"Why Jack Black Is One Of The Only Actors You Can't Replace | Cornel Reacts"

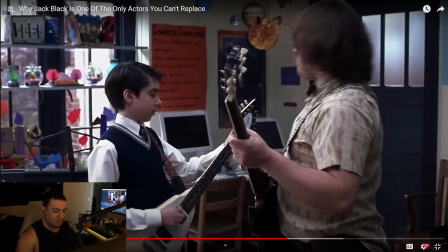a perfect understanding of how his body moves and works. His eyes go wide.
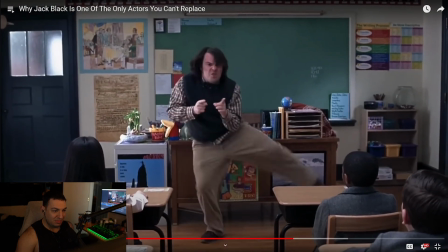His smile stretches for miles and his weird shanty dance mixed with power stance somehow becomes enviable throughout the entire movie.
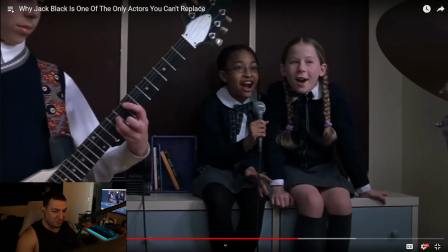We're treated to dichotomy scenes of. Yeah.
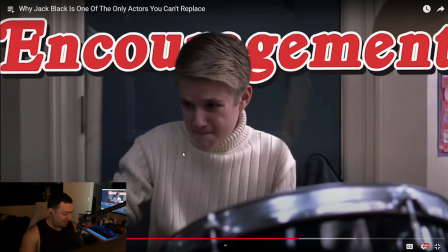Like back in the day, there was like these specific comedians that took physical comedy and like stepped it up a level um who like chris farley jack black uh jim carrey
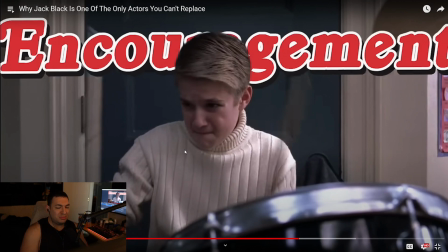and who else some degree maybe robin williams and steve martin yeah there are a lot of really good like physical comedy comedians that just did their thing back in the day encouragement and trickery freddy that was awesome
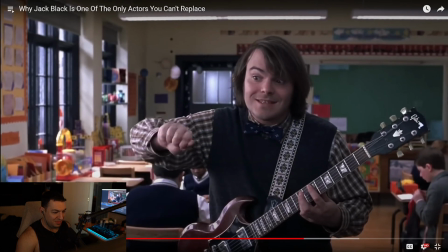you're rocking but it's a little sloppy joe tighten up the screws okay when singer tamika
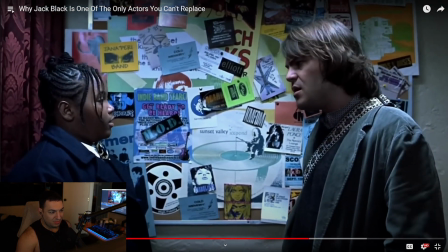confesses to dewey that she's nervous about being judged for her weight during her solo she's quickly reaffirmed by her teacher it's these
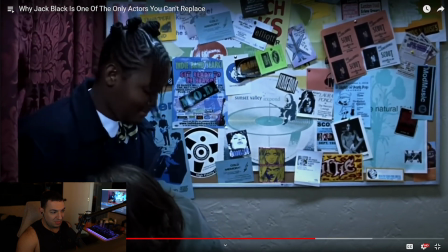tiny slips from exploitation to unabashed avalanches of compliments that only someone like Black could pull off.
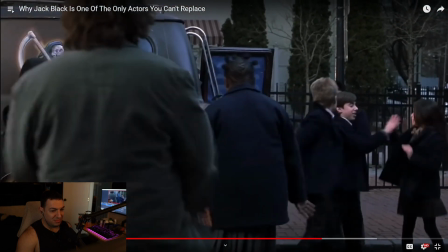And credit must be given to Linklater in knowing the power he wielded with Black. When they wanted to use Immigrant Song for a small sequence,
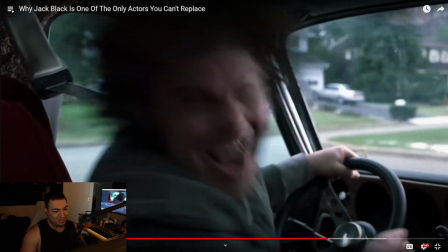everyone involved knew how hard this would be, as Led Zeppelin was infamously standoffish in regards to their music.
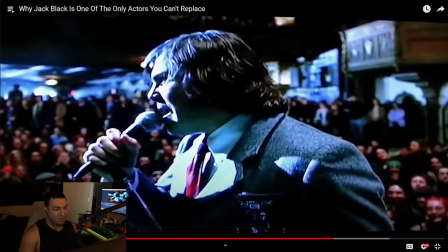So Linklater had Jack Black film a plea from the climax scene stage in order to sway the band.
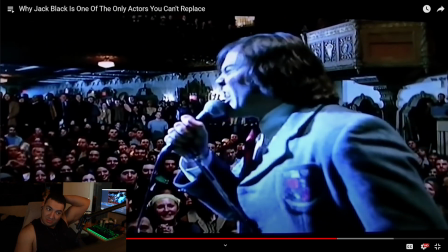Lords of rock, Led Zeppelin!
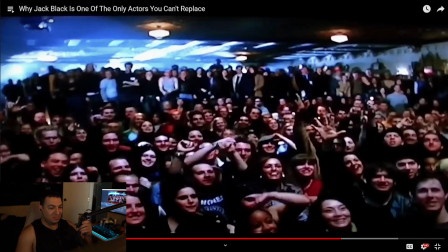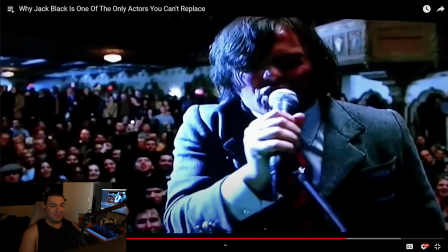we see here the blurred line between black and do it it's easy
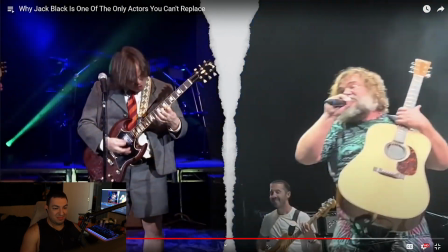to imagine our fictional proxy doing the same thing while some actors fill their roles with
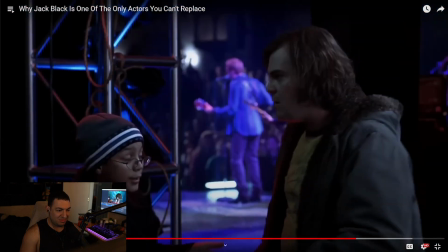subtle nuance and gentle transitions black is a rally car he quickly snaps gears from role model to just another one of the kids in every
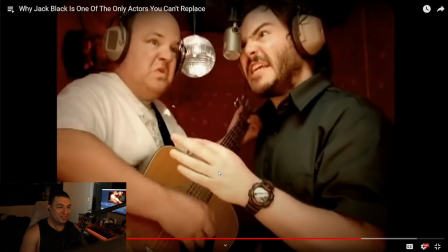sharp turn part of that abrupt it's kind of crazy because in that sense he is a lead by example type of leader and you can only like respect a person that does that lead by example this
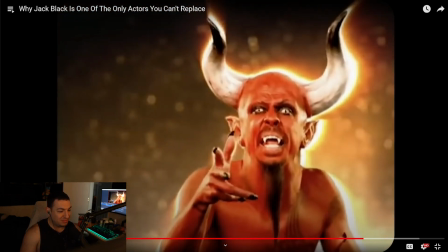stems from his background in the alternative comedy scene for a lot of us black might always
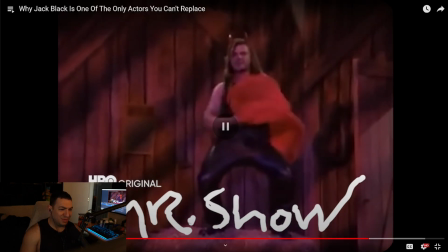be the farmer slash devil of mr show with bob and david's barnhouse bro what is this i've never even seen this musical but
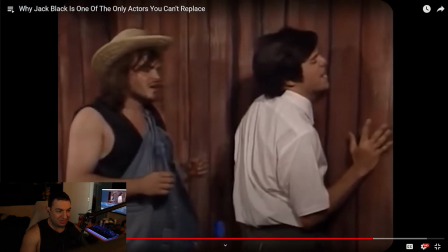the ability to move so deftly was always there evident in that sketch alone as Black transitioned from meekish farmer to sin-encouraging demon.
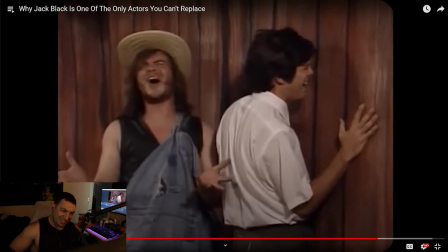It's a skill he's mastered throughout his career.
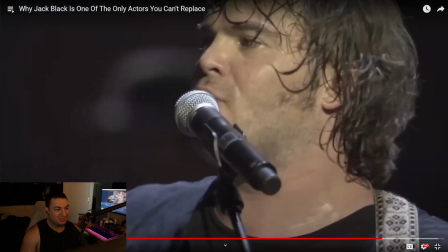When Black began Tenacious D with guitarist and fellow comedian Kyle Gass, they alternated between opening for Tool and small comedy festivals.
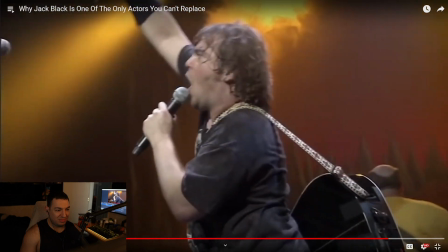It's a large canvas he's painted upon because people seem to genuinely love being around the actor.
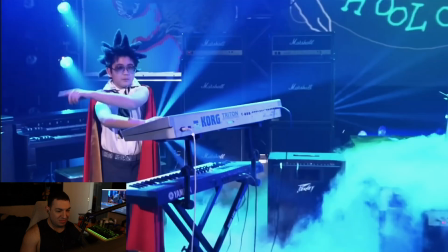Throughout the entire movie, he lifts those around him, wanting each to be a metal god just like him.
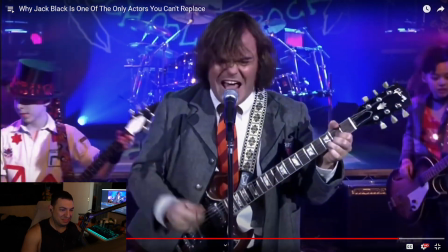We can tell through Black's spastic performance that he's not looking at the same world we see, and he desperately wants to share this with us.
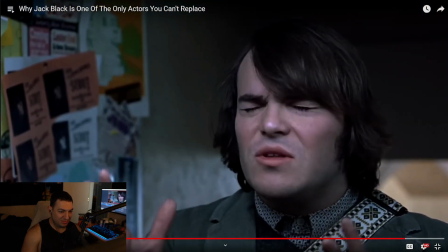You're a rock star now. All you gotta do, you just gotta go out there, just rock your heart out. People are gonna dig you, I swear.
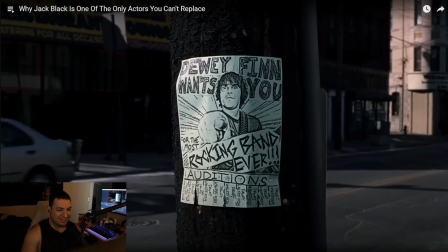Black, and by proxy Dewey, is forever the kid drawing pentagrams into a spiral-bound notebook.
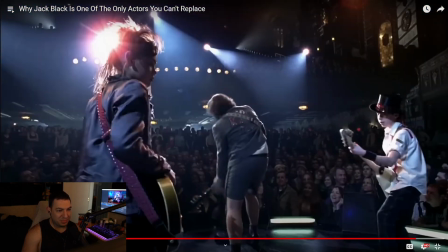Yeah. He daydreams about riding dragons over rivers of blood with an axe-guitar hybrid, simply because the words sound so cool.
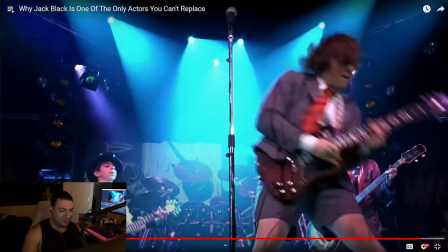In different hands, Dewey Finn would have been, at best, a lovable loser.
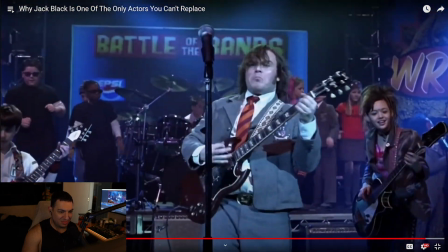But in Black's hip-swaying shuffle and wailing falsetto, we have a metal god using their deification to inspire.
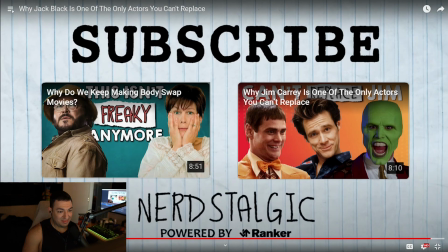Let us know down in the comments below some other metal icons from your favorite movies.
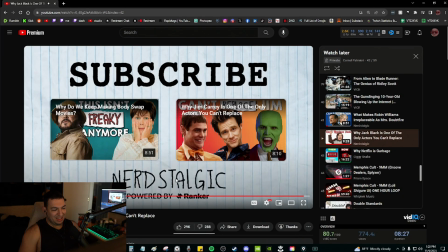Thanks so much for watching, and while you're here, why not poke around the channel to watch some of our other videos? Bro, School of Rock is just one of those movies.